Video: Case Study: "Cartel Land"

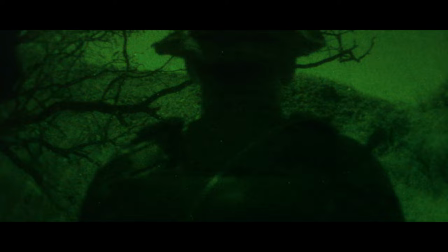So much of this film takes place at night, you know, as a documentary cinematographer there's not much that you can do about that,
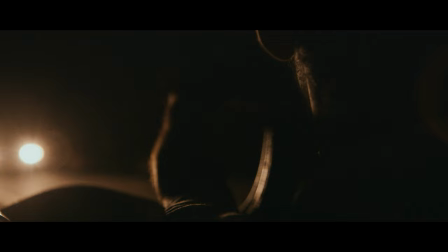you know, very much so in this film we're not lighting scenes, we're not even bringing lights with us and so you kind of have to work with what you've got. But I think the other thing is, you know, to me so much about what communicates kind of the visceral nature of being in the
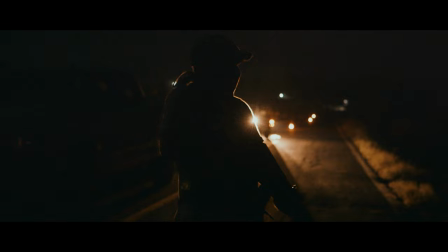dark while going through an experience like this is that noise brings in some of the texture.
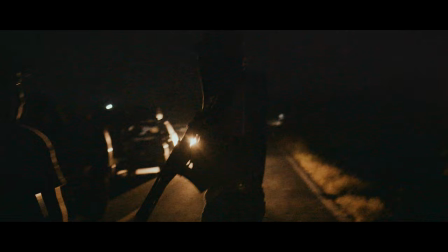And so I was never afraid to embrace the noise that the camera's giving you.
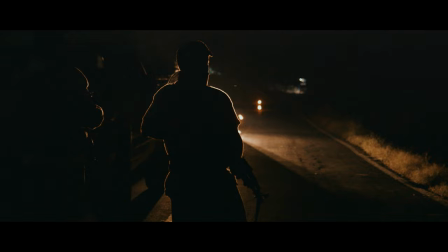And so, you know, very much in scenes like this, it's pitch black.
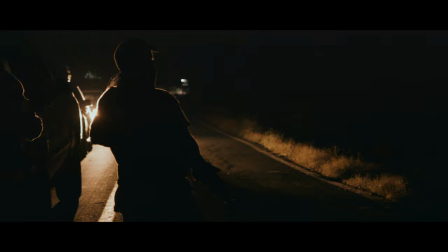But I think that that being able to expose it in a way that you're not overdoing it,
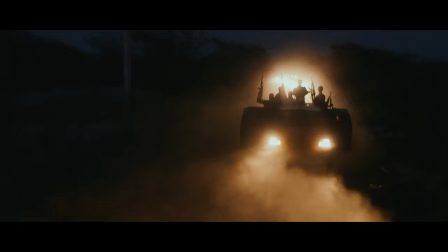and it still feels the darkness, but you're still getting what you need, and the noise that comes through in that,
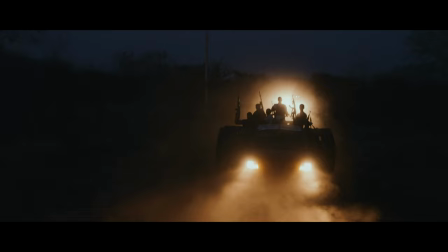to me, is a big part of the story, and a big part of the shot. And so don't feel afraid to embrace kind of those imperfections in what the camera can give you, because at the end of the day, that's part of what it's like being there.
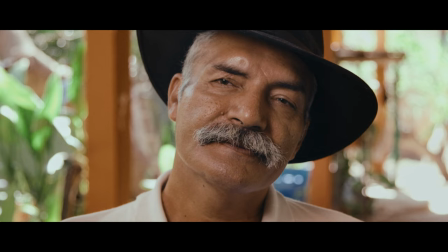Matthew likes to shoot all of his interviews looking right down the barrel of the lens And there's a lot of different ways to do this. There's a lot of ways to overcomplicate that setup But funny enough what we did for this by again not wanting to bring additional gear with us and being able
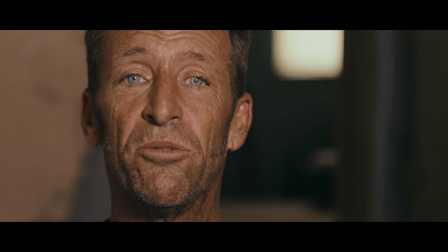to get interviews at any place in time Was it's really as simple as sitting the person down and just asking them to look straight
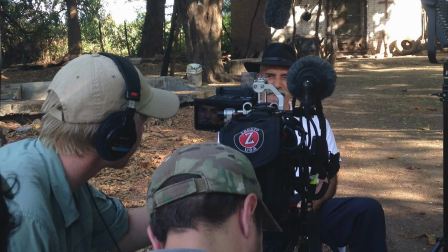in the lens I would sit to the side of the camera, making sure that I'm never making eye contact with the subject.
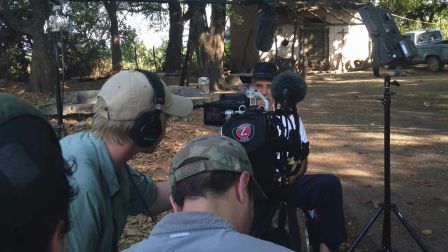And then Matt would sit directly behind the camera so that as they are speaking, they are speaking to a person that is there without being able to see him. And a lot of people think that that would be incredibly uncomfortable for the people in front of the camera.
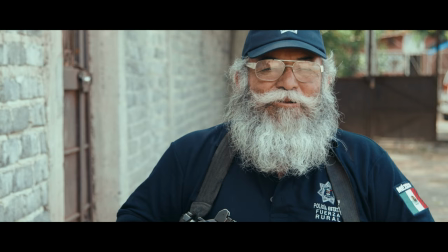But I think it's one of those things that, again, so much of the documentary filmmaking process is about creating your relationship and your connection and your trust with that person. and so as long as you have that and as long as you're respectful of that then being able to get people to do something like talking to a lens without seeing your face is completely possible but it's a it's it's an effective way of doing it and I think a lot of people try to over complicate that process well there's so much that we could talk about with Cartel Land but I hope that this gave you a little bit of an insight into our process and how we shot the film so much of documentary cinematography is not about the gear that you're using and and the crew sizes that you have but about how you're listening to the story and how you're processing that information to turn it around and convey an idea to an audience who's who's never been there and never heard of this story before so i hope that that helped give you some ideas of how you might approach a scene that you have in your film and i hope that this was helpful thank you so much for watching and i hope that this was insightful for you if you liked what you saw please consider subscribing to the channel so you can get updates about any future videos that are coming,
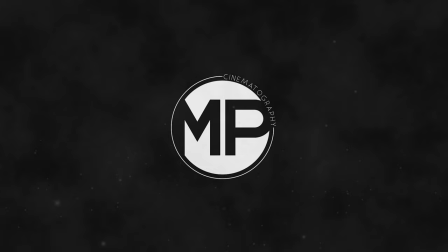and I look forward to sharing more with you. So thanks so much.